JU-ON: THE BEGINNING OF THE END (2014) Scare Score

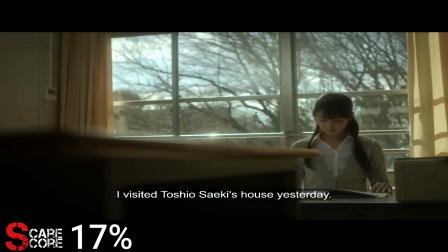She reads over his notes detailing that his encounters with Kayako were eerily similar. He said he would visit the house again, but that was all he wrote. While looking through the notebook, she notices the same spiral pattern drawn over and over.
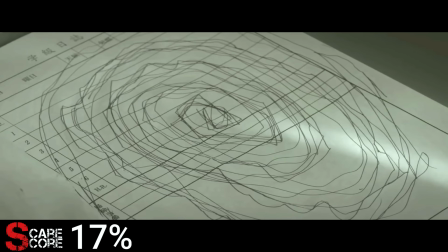So, what exactly does this spiral pattern represent and why does it keep popping up?
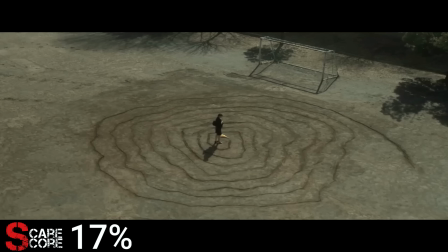The film never explains this but seems to be putting a heavy emphasis on it. I believe that the spiral is a visual symbolization of the curse.
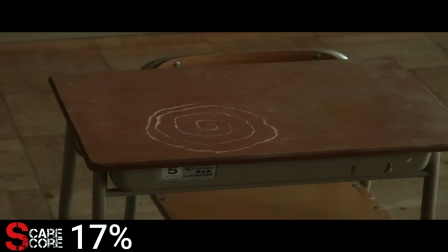The Juwan curse is essentially a never-ending loop of pain and suffering.
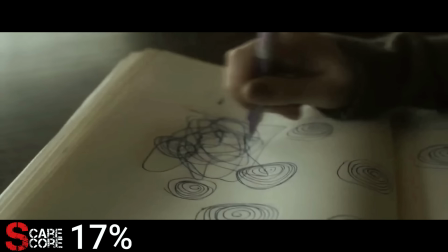Those entangled in the curse are doomed to relive their terrible fates over and over again, as seen in previous entries of the franchise.
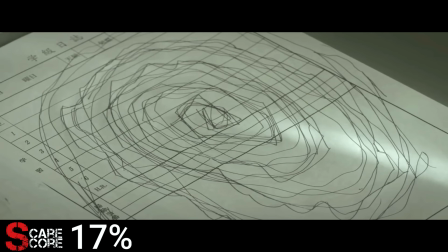This could be visually represented within the spiral, but this is simply my interpretation.
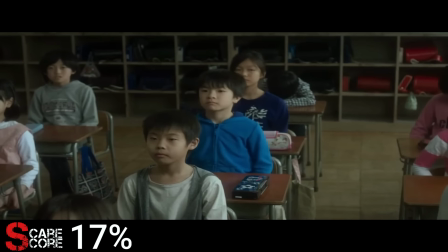One day in class, Yui sees Toshio sitting in his seat, scratching the spiral onto his desk.
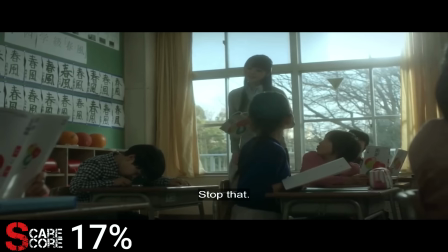He begins humming, and Yui tells him to stop. Give the kid a break, at least he finally showed up.
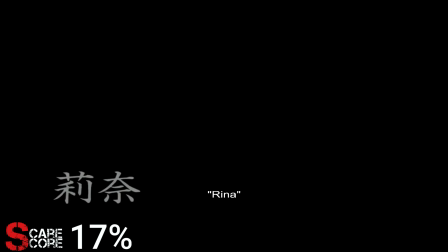She grabs Toshio's arm, but it turns out he was never really there. The next chapter titled Rina shows Nanami and Aoi visiting Rina at her house.
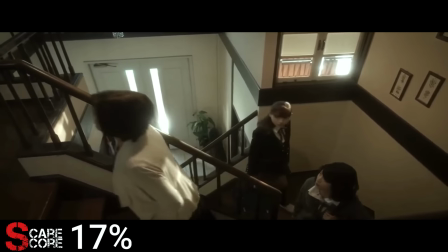Just like Izumi, Rina has shut herself off from the world and locked herself in her room.
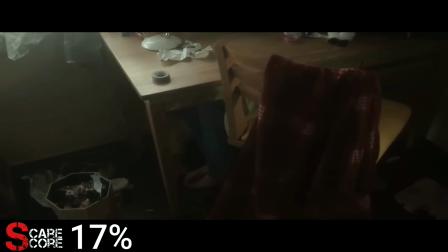They find a terrified Rina hiding under a desk saying that the white child is coming.
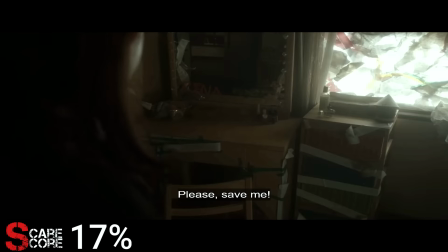Several pieces of tape begin peeling off on their own as a ghostly hand appears out of a drawer.
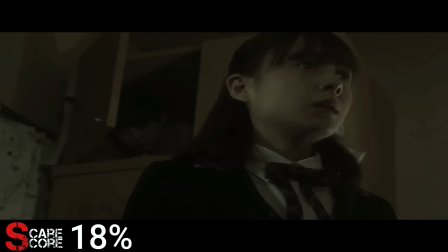Toshio suddenly appears in one of the cabinets and I'm sorry, but I almost burst out laughing at this point. The effect of the tape peeling off on its own is pretty laughable and I just don't find what they're doing with Toshio to be scary at all.
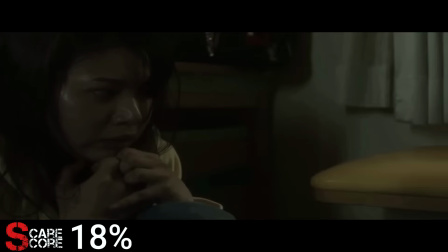Rina says that the white child's curse will kill her and Aoi gives her a charm necklace before she and Nanami run out of the house.
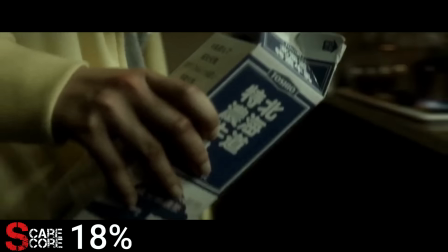Sometime later, Rina is in the kitchen and tries to pour herself some milk which comes out as blood.
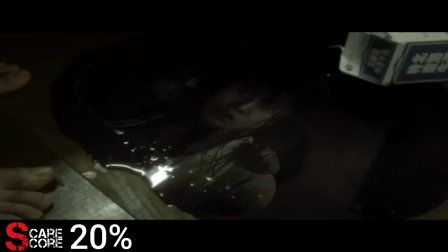She then sees Toshio clinging to her in the reflection of the blood puddle on the floor.
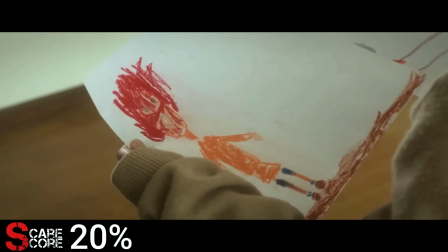The tea kettle on the stovetop scalds her face which was predicted earlier in one of the pictures.
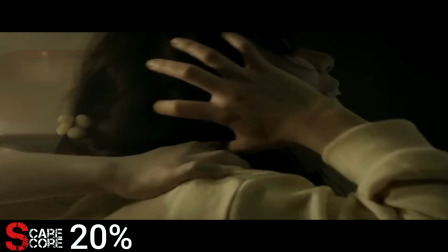The fridge opens on its own and Rina is pulled into the Abyss by Toshio.
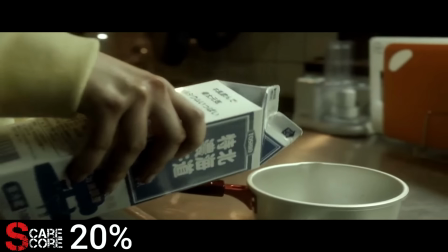To me, this scene was ineffective solely because of how over-the-top it was.
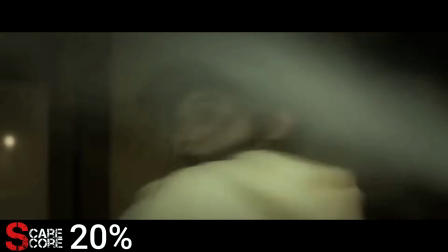While Toshio's reflection in the blood puddle was pretty neat, the tea kettle scalding her face and her getting yanked into the fridge was literally overkill.
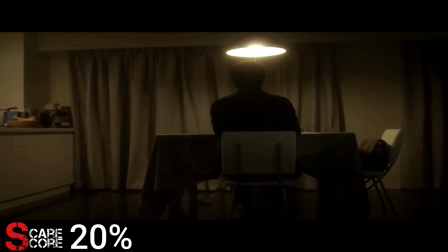This was more of a Final Destination-type death than a Ju-On one. One night, Yui's boyfriend Naoto is working hard on his movie script in their apartment.
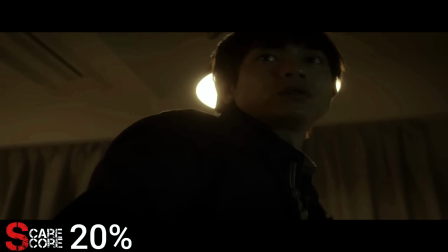Being that he interacted with Yui who stepped into the house, he is unfortunately cursed.
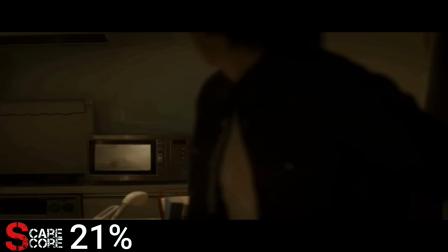In a pretty effective scene, he hears what sounds like a cat struggling inside of his microwave, but thankfully finds nothing inside.
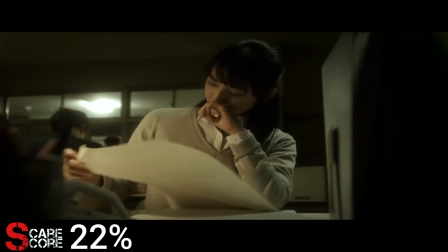While grading papers at school, a sleepy Yui finds herself drawing the spirals on the papers.
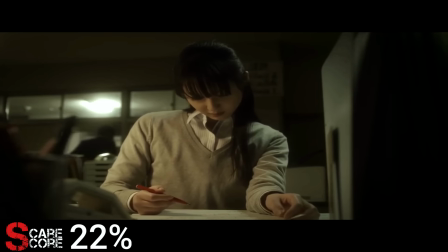In the background, her fellow teachers leave the room one by one until she is all alone in the room.
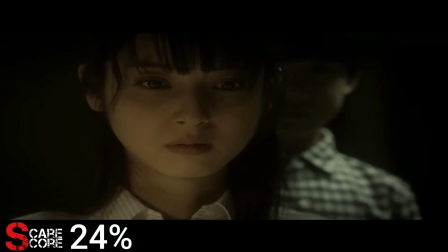She briefly dozes off, but is woken up by Toshio calling her name behind her. She then sees Kayako Saeki walking through the hallway and follows her.
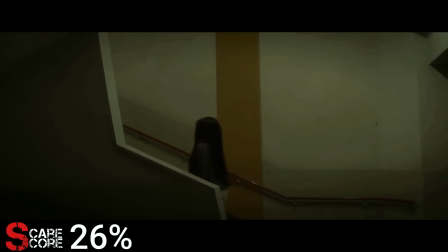This type of scare scene is when Juwan shines. Nothing over the top, just very atmospherically creepy and uncomfortable.
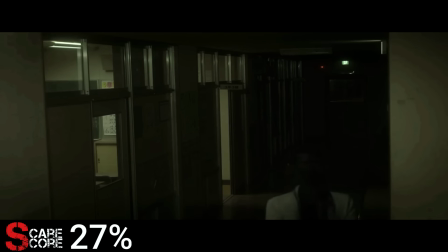She follows Kayako into a classroom and sees her journal on one of the desks.
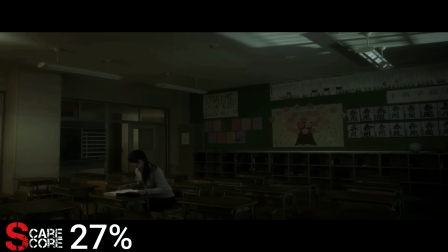She then sits down alone in the dark classroom and casually begins reading the journal.
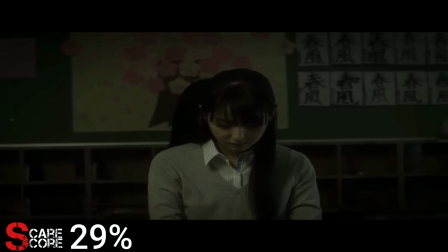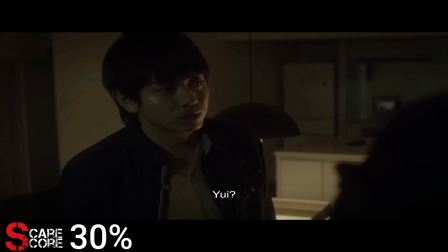Naoto returns home to find Yui blankly staring into the window. She doesn't respond to him and starts drawing the spiral with her finger on the window.
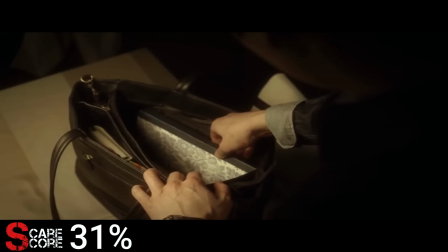She then passes out and he tucks her into bed. He looks into her bag and finds Kayako's diary.
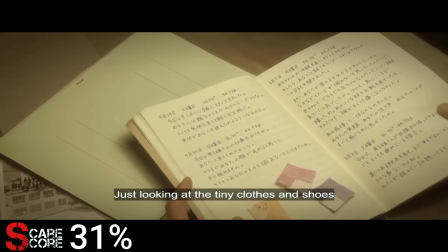The diary has several entries where Kayako talks about how desperately she wants a child but cannot have one.
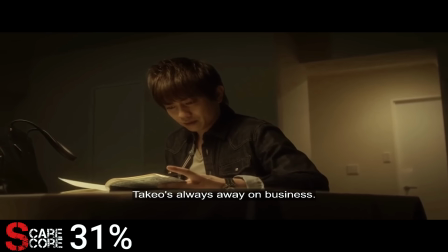She blames her lack of a child on her husband Takeo, who is always away on business.
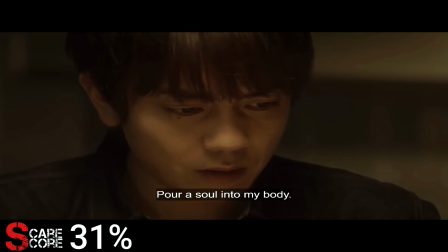Each subsequent entry in her journal sounded more desperate than the last and shows she was willing to do anything to have a baby.
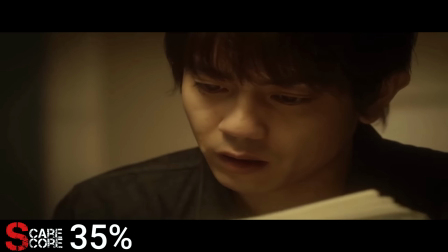A later entry says that while Takeo was away, a mysterious boy appeared and called her mother.
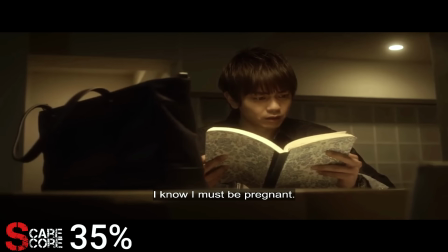Kayako says she is certain she became pregnant after that moment.